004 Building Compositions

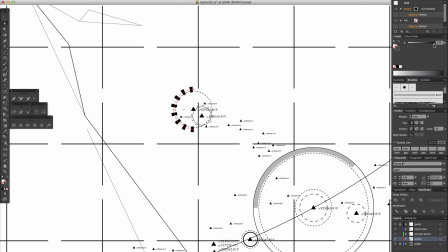20:36 But I mean, smart people are spending their time analyzing why one piece of art is just ever so slightly better than another, more inspiring, better crafted, etc. Because in a world with so much good art, it's that tiny bit of extra goodness that people are fascinated by and excited for. The cream always seems to rise to the top.
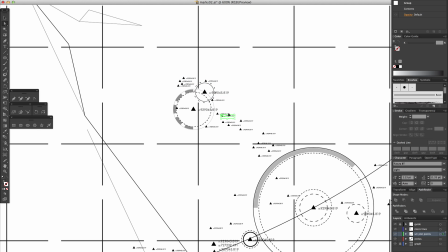20:55 So if you're making something for other people to see, it can really be worth it to look for opportunities to go that extra mile.
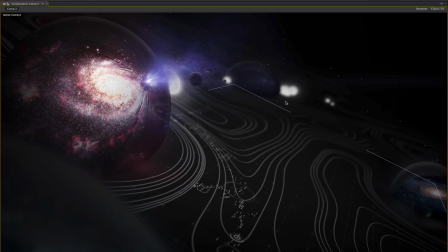21:02 Like in these little details. Some of it probably won't even be fully visible, but it still counts.
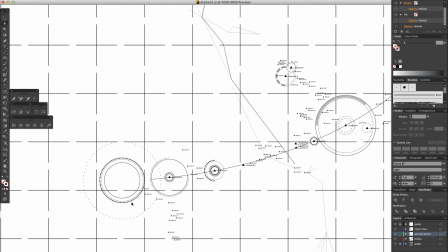21:07 And this sort of stuff is fun because we're inventing it on the fly.
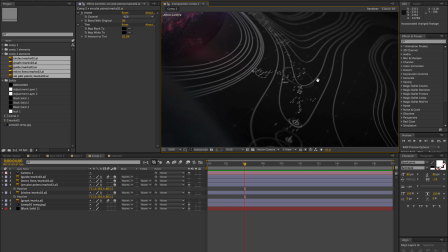21:10 At this point, we can just make up little stories for ourselves about what all this is, just to create some internal logic that helps us make it.
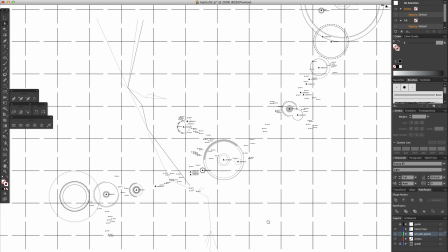21:18 Like, I started thinking maybe these bigger triangles represented interstellar trading hubs,
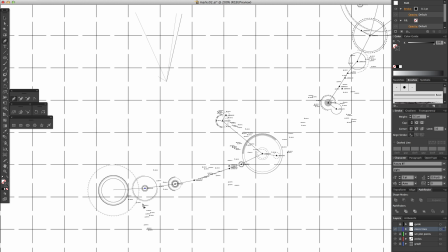21:23 and the smaller ones were like secondary posts fed by the major posts. We're talking cosmic trade routes now.
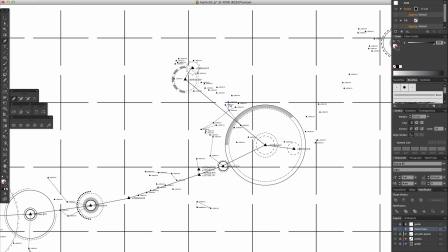21:30 So it occurs to me that we should indicate these trade routes with lines,
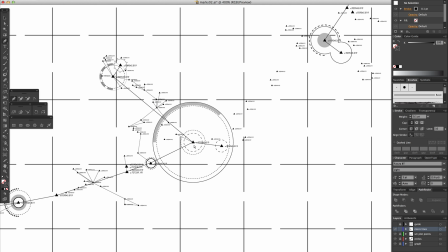21:34 and that there would be major shipping lines between hubs, and smaller ports might be fed by major hubs.
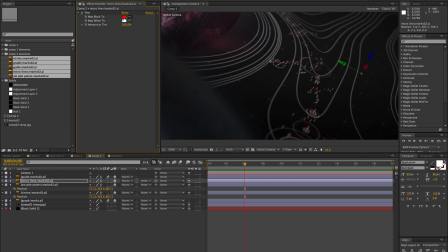21:41 Maybe the circles indicate the various capacities of the major hubs and contain some data about nearby ports, and so on.
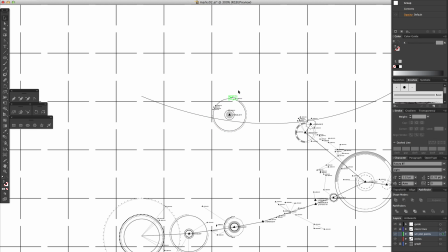21:48 Is anyone ever going to guess that that's what all this means? I mean, no.
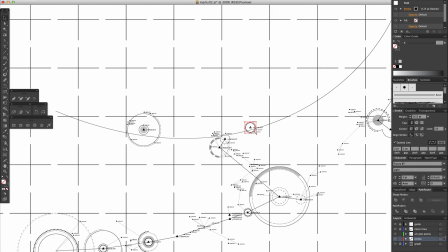21:52 But that internal logic gave me real reasons at every single point for doing one thing over another.
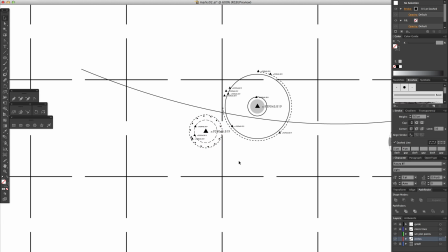21:58 And while no one will ever know those reasons, and it doesn't matter to them, it does also have the slight effect of guiding you to make something that appears more purposeful, more intentional. In other words, it seems to exist for a reason and has some kind of meaning, even if that meaning is unknown.
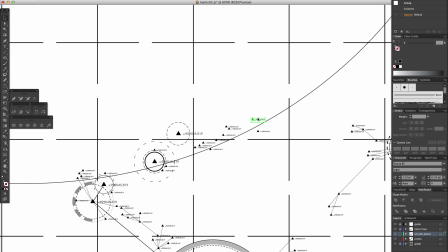22:15 It seems like it means something. And in a lot of cases, that's more interesting than just a bunch of crap spread around.
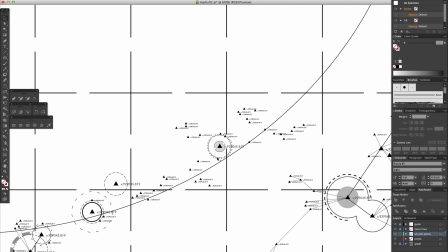22:22 I don't know if there's a technical term for what that's called, but it's obviously super sciencey.
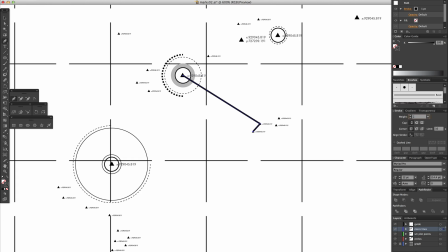22:27 Trust me, I have like degrees and do hardcore sciencing on the regular, super genius stuff.
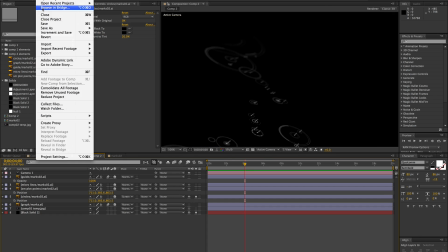22:33 Okay, enough science, enough messing around with this. Let's see what we got.
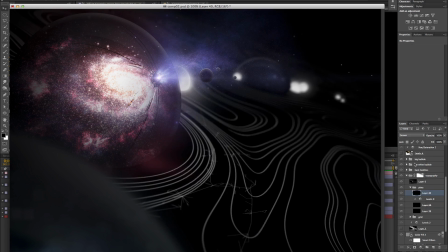22:37 So we really concentrated on getting some significant depth into this one, and on the clarity of the composition.
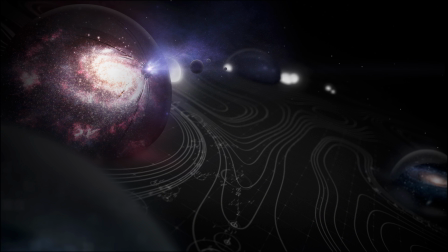22:44 Making sure that important elements like the cracked bubble read really well by emphasizing its silhouette. You can see how at a lot of points on this shape, there's a relatively high amount of contrasted value to make that edge very definite, which helps to draw the eye.
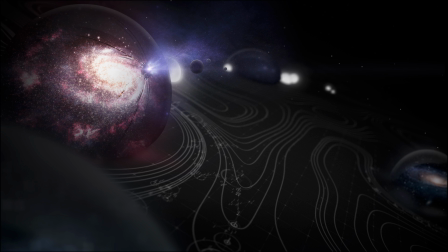22:58 Now that bubble also sits right along the strongest lines of movement for the eye, which is basically here.
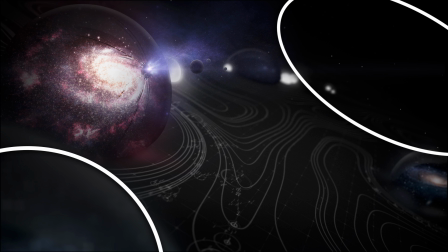23:04 There are some really low details out here that function as negative space to keep the interest in here.
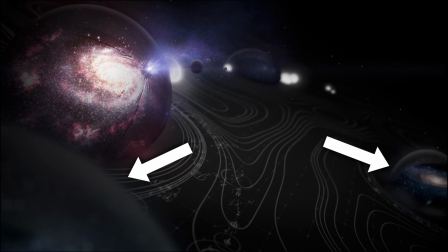23:10 Also took these other objects that would have competed for attention and framed them out of the composition a bit. So there's a really strong focus overall on the cracked bubble. It's sharply in focus, again helping to make its silhouette really strong. It's noticeably bigger than everything else, except this thing in the corner, but that's super blurry and shoved out of the frame.
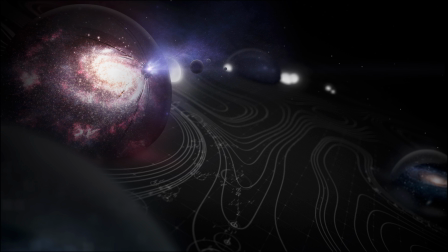23:29 It's got the most bright stuff and is the only element featuring these warm colors. The topography stuff would compete quite a bit, but that white that was originally really bright has been knocked back to less than 50%. So in the end, there are a lot of reasons why this cracked bubble stands out, and why we seem to pay more attention to it as viewers.
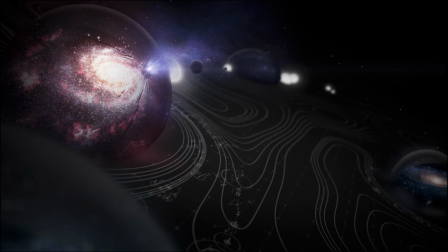23:49 There's lots of other ways to think about building a composition in general, other than this talk about contrast, but it seems to have helped here. And obviously this whole set of strategies doesn't speak to content, or whether it's interesting or exciting to anyone, because that's really about communicating ideas. You're not going to toss anyone's salad just by using scale really well.
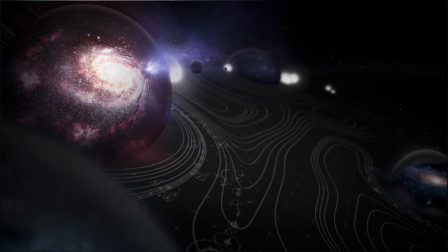24:08 So here are a few things you might find helpful when you're making an image and it just feels kinda meh.
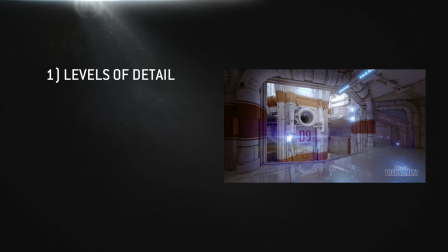24:15 Levels of detail. It's kind of a nice strategy to think about your main elements as housing finer and finer levels of detail, or higher and higher frequency details.
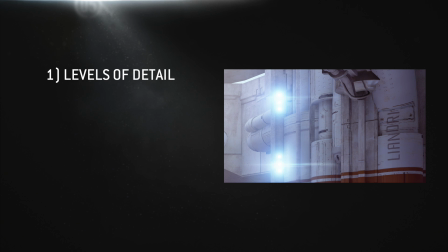24:24 You're still making sure that at every level, you're thinking about the relative scales and densities and values of those details,
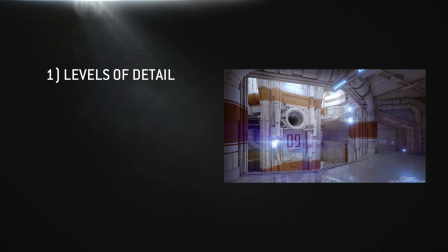24:30 of course, but this kind of gives you a way to mentally organize the overall picture, and allows you to think about big stuff and small stuff in a compartmentalized way.
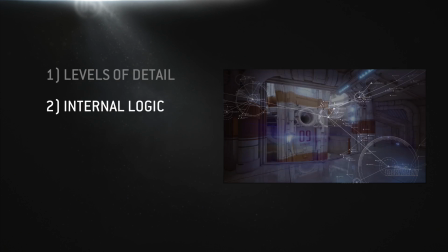24:38 You can also think about creating an internal logic.